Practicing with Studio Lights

Hey, what's up? What's going on guys? It is day. I can't keep up I think day number four of my monthly or my my March my March Vlog challenge and today is going to be a really quick one I'm not feeling too well, but I'm not gonna let that get in the way of putting out a video today So here's what we're gonna do. We're gonna go into the media room It's a little dark so bear with me I'm gonna use my trusty side kit Rashida to show you two quick and easy lighting techniques that could make a really cool video for you to do a vlog with.
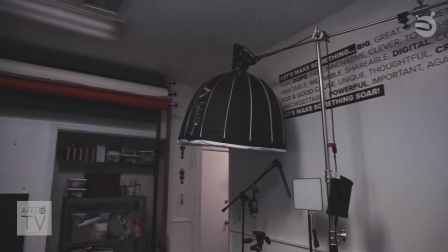[0:45]
Ready? Okay so today we're gonna use our Aputure 120T.
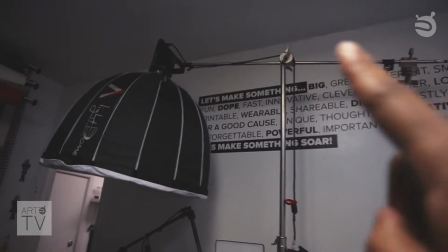[0:53]
We have the T and we have it on the C stand. You see how tall that is?
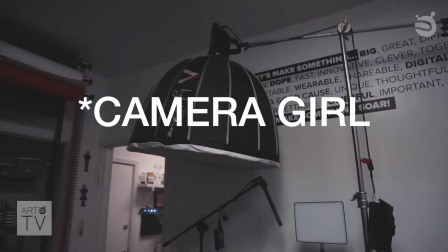[0:58]
See Rashida? We're gonna use her as a prop today to do these lighting techniques so
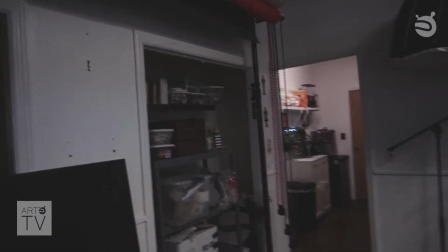[1:03]
Rashida hold his camera as I set it up for the shot number one.
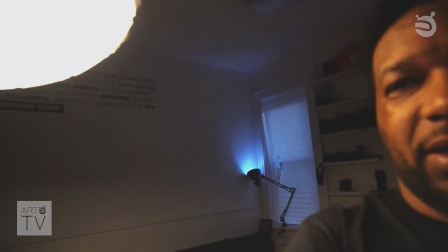[1:13]
Do we need a backdrop? Oh yeah let's do a backdrop.
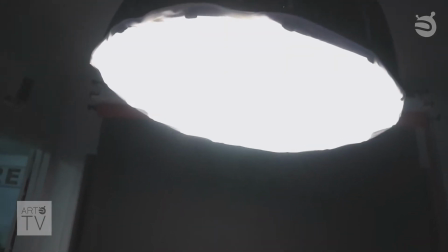[1:18]
This is with the light facing on me, a clean background.
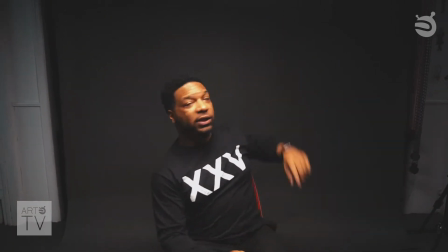[1:25]
I'm going to show you what it would look like in conjunction with the the room light on because that's where a lot of people mess up at.
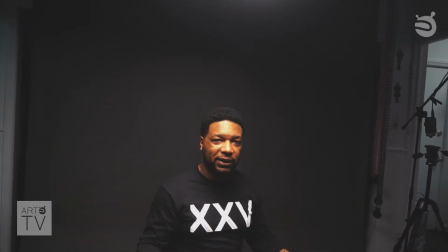[1:30]
They use every light source possible and sometimes you don't need it. it's not that deep. So look
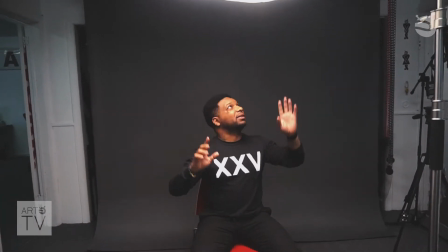[1:39]
See how that looks? It's not as dramatic. The room light may be overpowering our dome light.
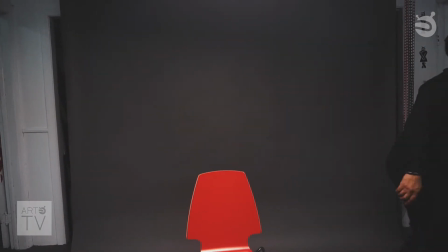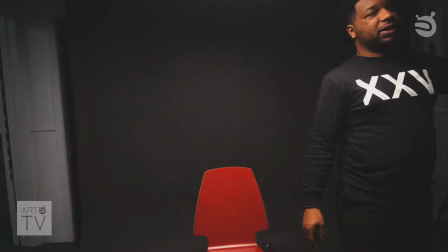[1:54]
And now let's turn this off. Look at it with just the foam.
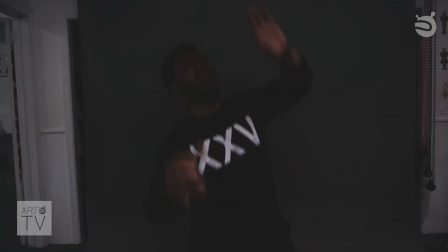[2:03]
Eww. Eww. Let's even move this because this is blocking the room like it really won't make a difference.
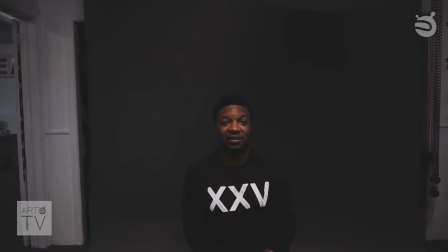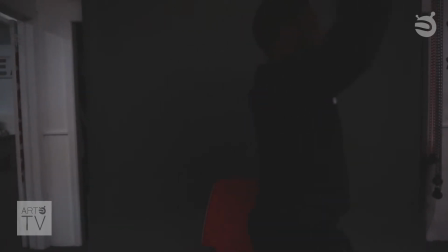[2:17]
Let's put this back, let's turn this light off, let's turn this back on.
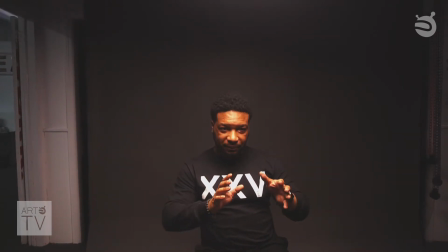[2:27]
And now, here's a bonus, a lot of people always want to put the light directly on their subject.
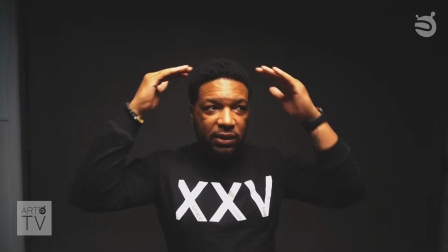[2:36]
Here's a quick tip, right? There's no light behind me going on right now.
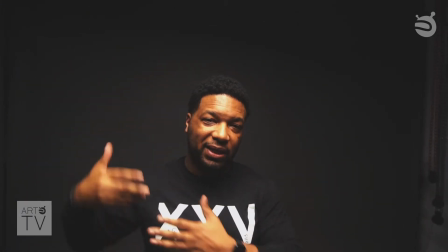[2:40]
If you light a piece of light behind me, you'll see like some kind of contour light which separates my head my hair
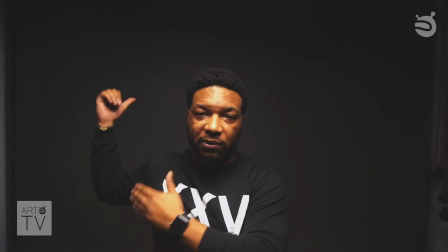[2:49]
I'm wearing a black shirt and separated from this dark background. So here we go
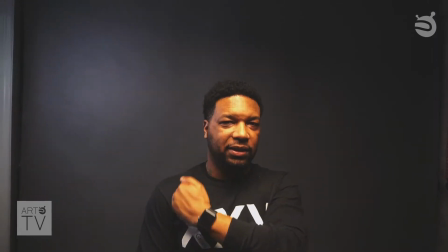[2:56]
How's that do you see that light lit up part of my face?
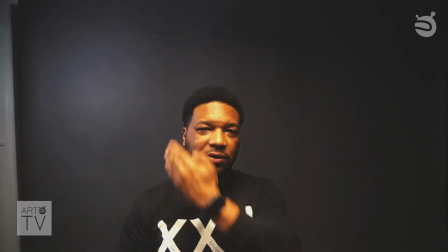[3:00]
Some of my face should be light some should be dark in the middle and then you see a nice piece of light hanging off
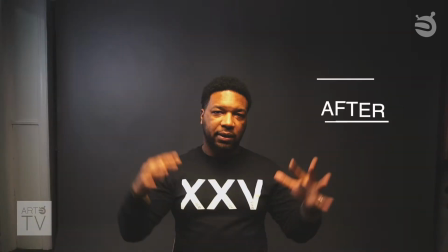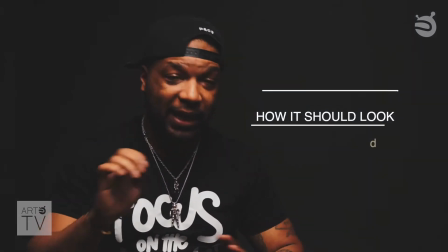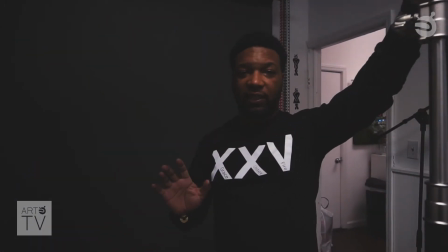[3:18]
All right guys, so now I'm going to position a light a little differently for the second option that I'm going to show you.
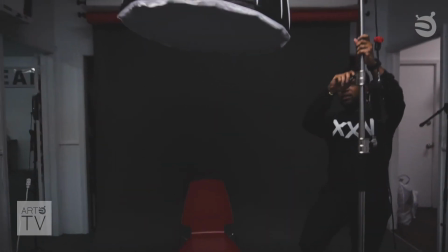[3:25]
So back up, Sheila. So this dome won't hit you on the dome.
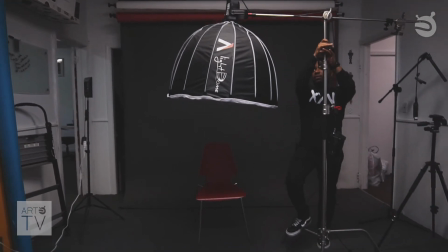[3:31]
So for this one, we want to lower it to about hit level.
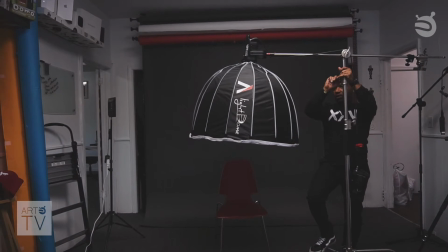[3:37]
That's too low. Still low? No, I'm going to turn it.
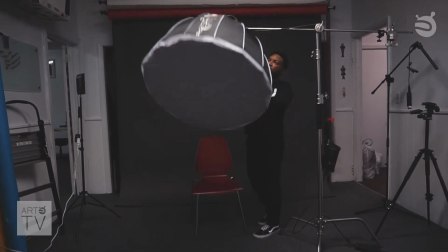[3:44]
I'm going to turn it this way.
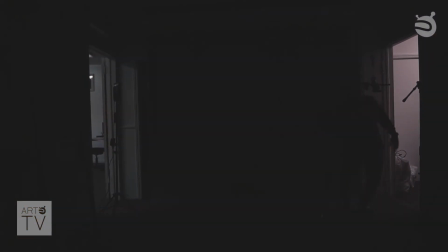[3:50]
Turn this light off again. Turn it up. I